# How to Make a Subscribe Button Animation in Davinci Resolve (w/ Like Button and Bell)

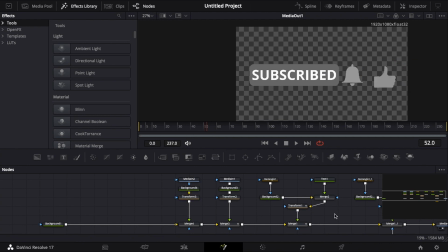Okay, so for this like button that we have here, I wanted to kind of do a similar thing as this bell. We can have the subscribe button going to the left, and then as it's moving to the left, we can have this kind of slide out to the right so that it moves into its position over here,
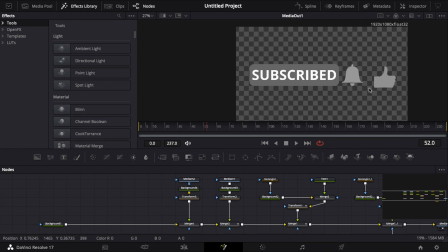so that the subscribe button will be revealing this bell and kind of the thumb will be sliding out from it at the same time. I'm going to go back to the frame where the subscribe button started moving. So for me, that's frame 44. I'm just going to slide it over a little bit, scale it down so that's nothing.
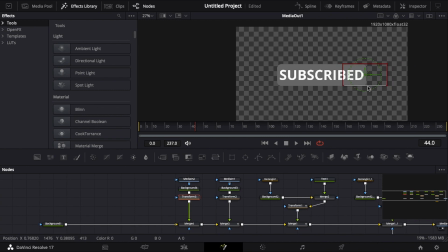So that nothing's peeking out. Hit the keyframe on center X, center Y. Move forward until the subscribe button stops moving. Move it over to the right. So now we're gonna have to do the same thing that we did for the subscribe button to give the impression that it
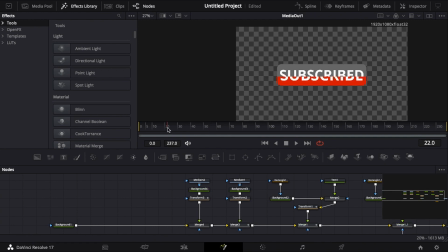was clicked, that kind of sliding down motion that we had at the beginning of our timeline. So I'm gonna take this, Control C, Control V to paste it. Take this merge node, shift, drag it onto this line so that it highlights like that, pipe it back in, and then now we just have the same thing, but I'm gonna change the background color to something that looks like it was clicked,
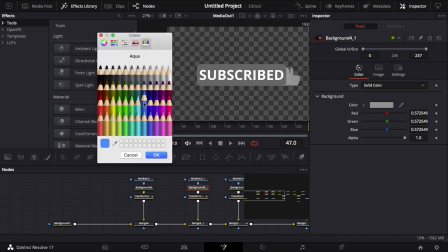so maybe like a light blue.
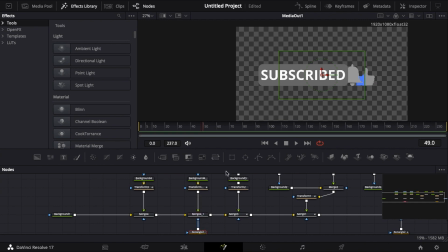Click on merge, rectangle mask, and then we can click and drag it up and move it over. So we have the animation, thumb moves out to the edge of the screen, and we're gonna wait for a few seconds.
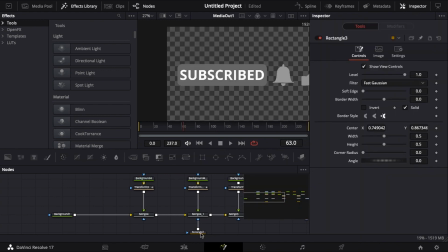At frame 63, I'm gonna click on this rectangle and tell it that
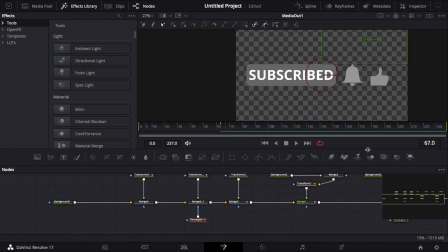this frame we want it to stay there, and then a few frames later we want it to wipe into place. And that's pretty much it for the bulk of our animations. At the end though, I kind of want it to,
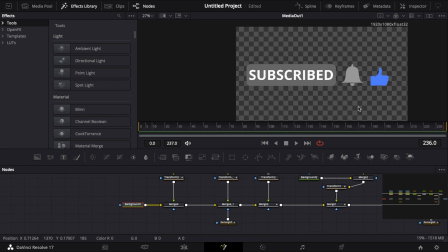I can just have it move up a little bit and then like whip down into the bottom of the screen so that it gives us a nice little outro for it. We can just leave it like this for the majority of our timeline, and then maybe at around frame 205 we can add a transform node.
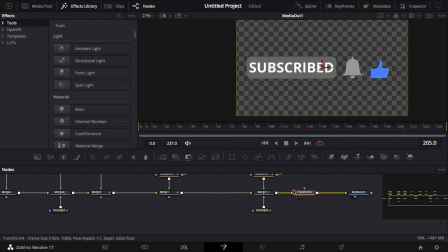Click shift, drag it into our timeline. Now this, since it's in front of everything, will let us move everything that we have in the timeline around like that.
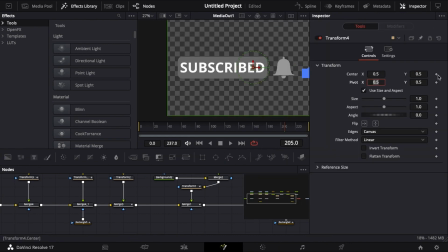Obviously we're gonna have it start at 0.5, set the keyframe, move forward a few frames, maybe to frame 210,
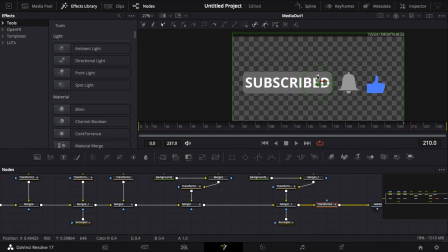and then we're just gonna have it like move up a little bit actually, so that it gives the appearance of it kind of like hopping up before it whips down into the bottom of
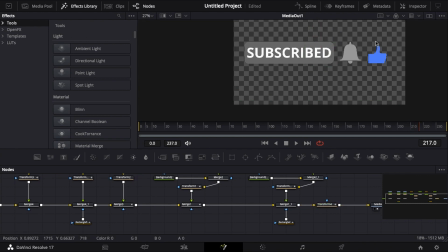the screen. And then we're just gonna have it go until frame 217, and then we're gonna take this transform node, move everything down out of sight. And so that's it, guys. That's all the animations that we have to do for this. Now, it looks okay, but it looks maybe a little bit boring
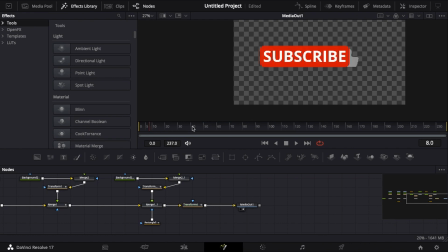because there's no motion blur and the animation just kind of snap into place. But before we forget and add any of those things, I can see that when the subscribe button's moving in, the like button is obviously there.
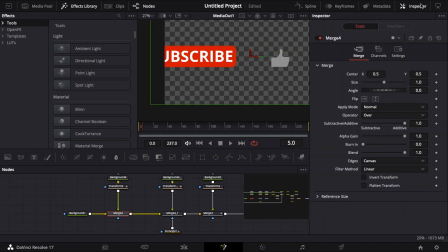And so to fix that, go over, adjust the blend,
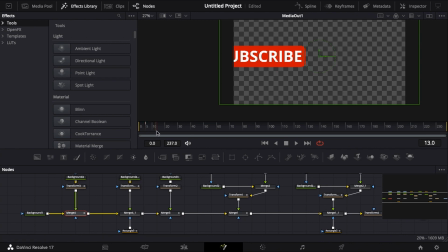just like we did with the bell so that we didn't see it when it was coming in. Go forward until this wipes down, set another keyframe,
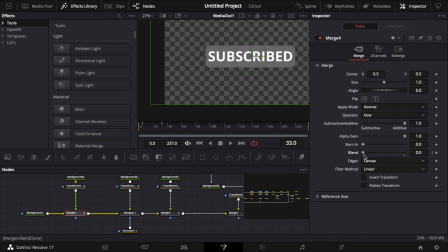go forward one frame, bring the blend all the way up.
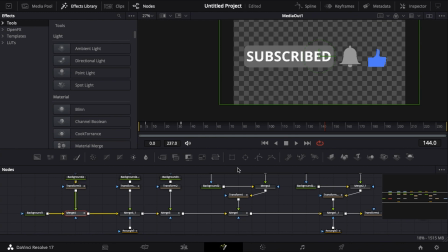So now to do all those fun things that I said we were going to, like add motion blur and make the animations a little bit nicer, we're just gonna wanna go to all the transform nodes,
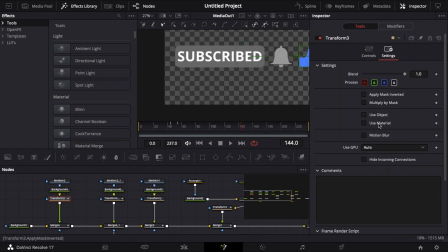just come over, click on our inspector, go to settings, then click on this motion blur tab right here. And then I like to do something like quality 6 and then the shutter angle about 151.
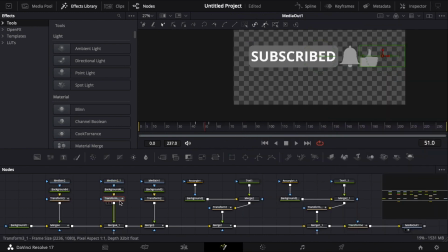And I just think that looks the nicest. And so we can just go through to all these transform nodes and then add motion blur just like we described.
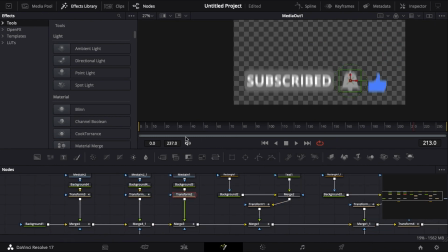Okay, so now that we have that, it looks pretty snazzy. Just to make the animations a little bit nicer, a little bit smoother, we can go up to this spline panel up here in the top corner of your screen.
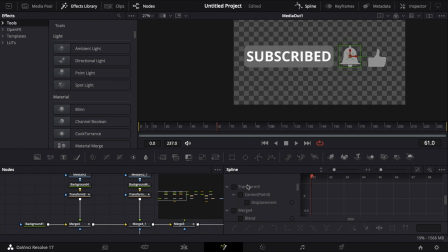And then what this is it basically gives you a visual representation of all the animations happening in your composition here. And so if we check on everything, you can see that this line shows that there's no animations happening right here.